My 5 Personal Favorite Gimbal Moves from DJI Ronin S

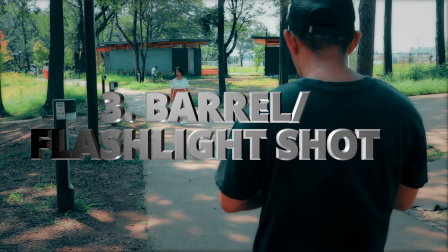225s
number three barrel mode or flashlight mode so this is a shot
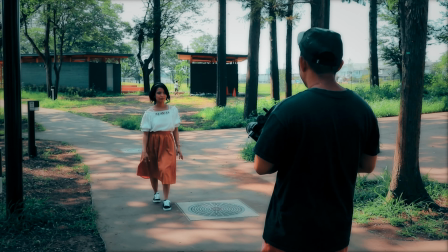230s
where we roll the camera 360 degrees shots like this have specific application
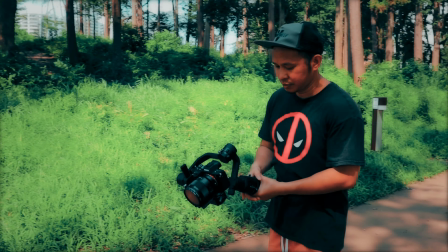236s
so this mode is also known as the inception shot as most likely this will make the audience dizzy for this shot we have set our gimbal into infinite roll
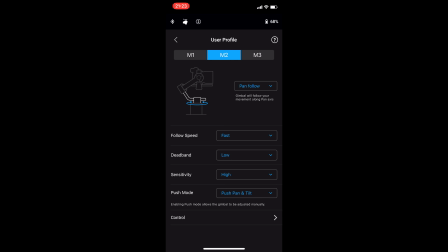247s
again this is one of the coolest feature with dji ronin s and to do that first we need to set
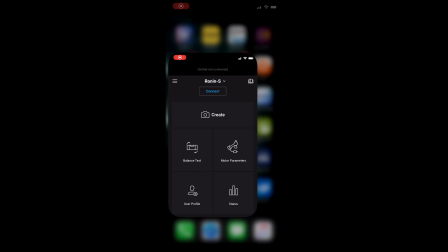255s
one of the modes in our gimbal into roll i have reserved my m1 or my first mode into flashlight
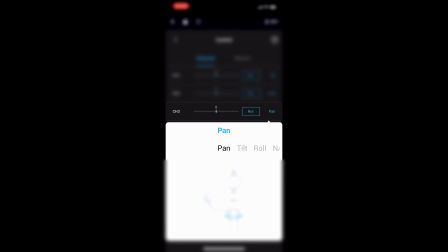263s
turn the channel 3 into roll and leave channel 1 and 2 into na then
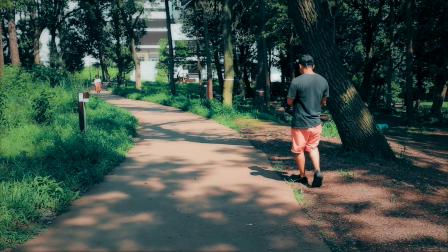273s
hold your gimbal like how you hold the flashlight double tap the front trigger and now you can make your gimbal roll infinitely now
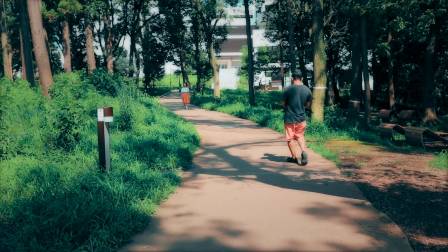282s
on the scene turn your joystick to the left or to the right and hold it until you finish shooting while walking towards your subject
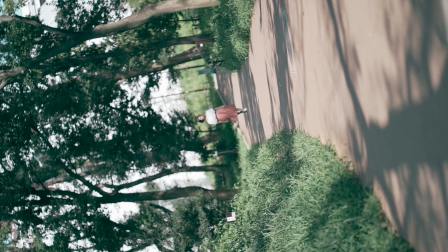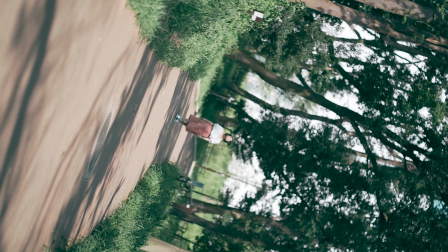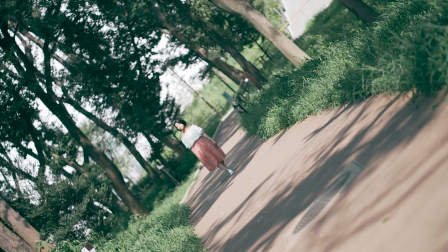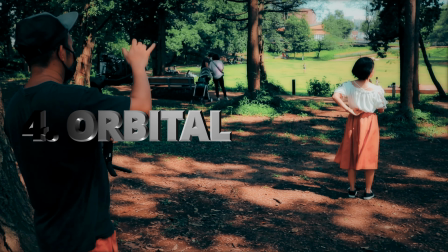309s
number four orbital or revolving
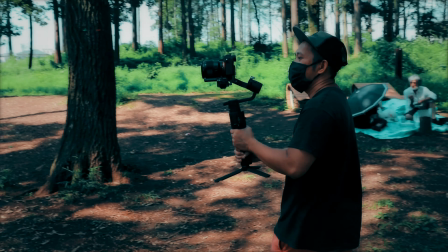315s
so this shot is just to go around our subject and this is the camera movement that is being used a lot in Hollywood films
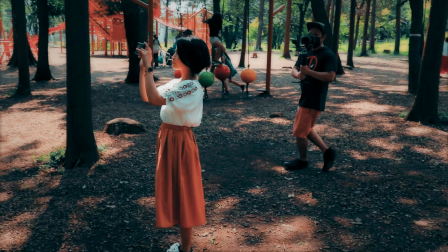323s
and this is also one of my absolute favorite it introduces the subject as well as the background i'd like to focus on the subject
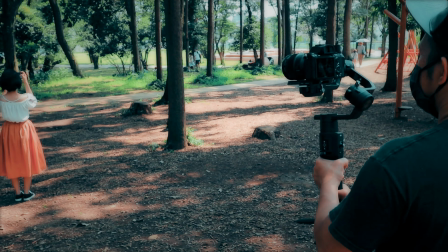331s
but at the same time you want to take a shot of its surroundings thus you need
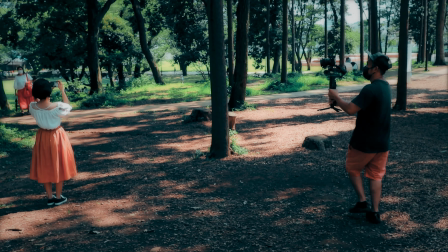336s
to rotate or revolve around your subject be sure to experiment
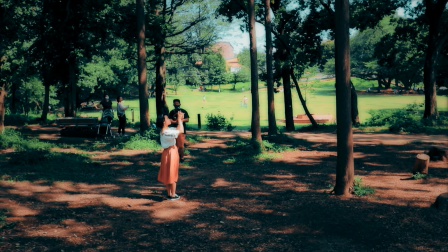340s
with the distance around your subject but I like to keep the distance constant as much as possible a lookup angle would also be nice but that
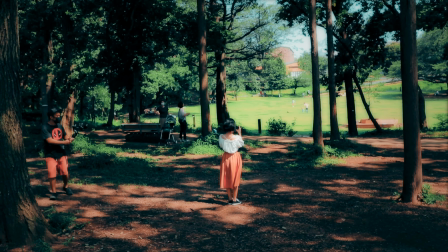349s
is not shown here and
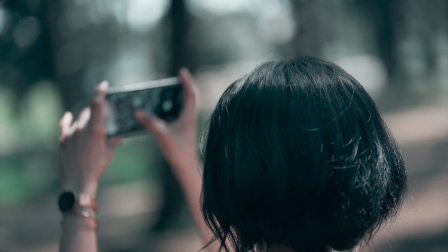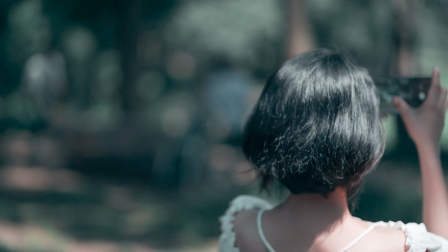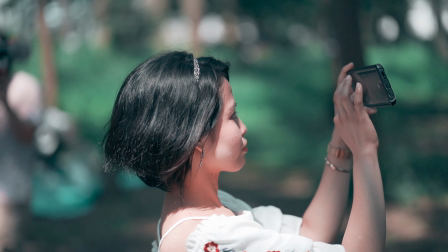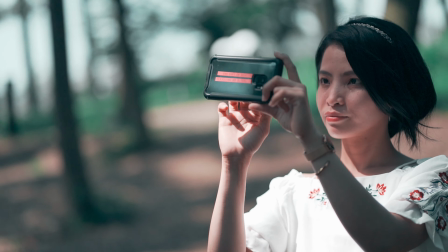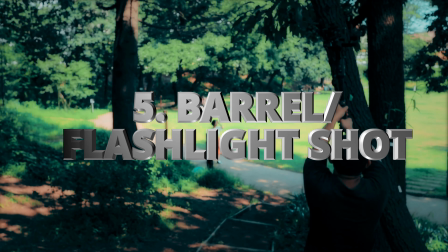382s
lastly the Jeep or the crane shot this shot is from top to bottom revealing our
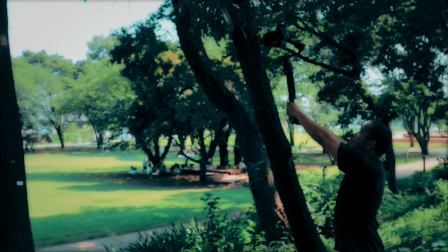389s
subject we'll start with the shot hiding behind a blurry object and slowly revealing the subject from afar.
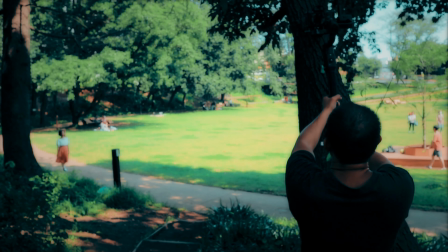399s
This shot resembles that of a massive production using a jib and the camera being mounted on it.
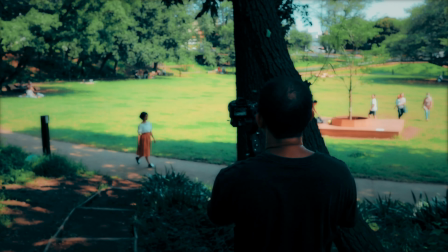406s
It is important to note to set your focus on the subject and lock it manually before starting the shot.
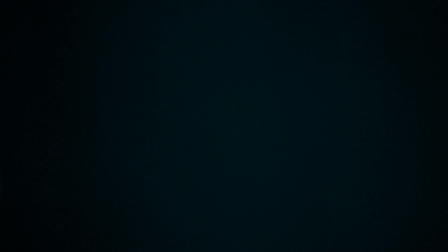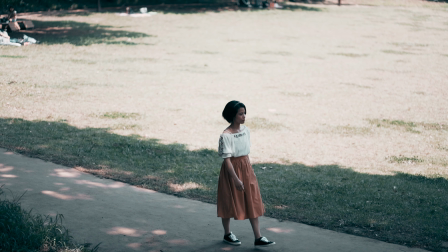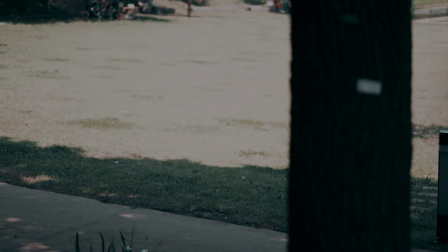So there you have it guys. I hope you like my five simple gimbal moves that will make your footage cinematic or epic. Until then, be safe and peace out.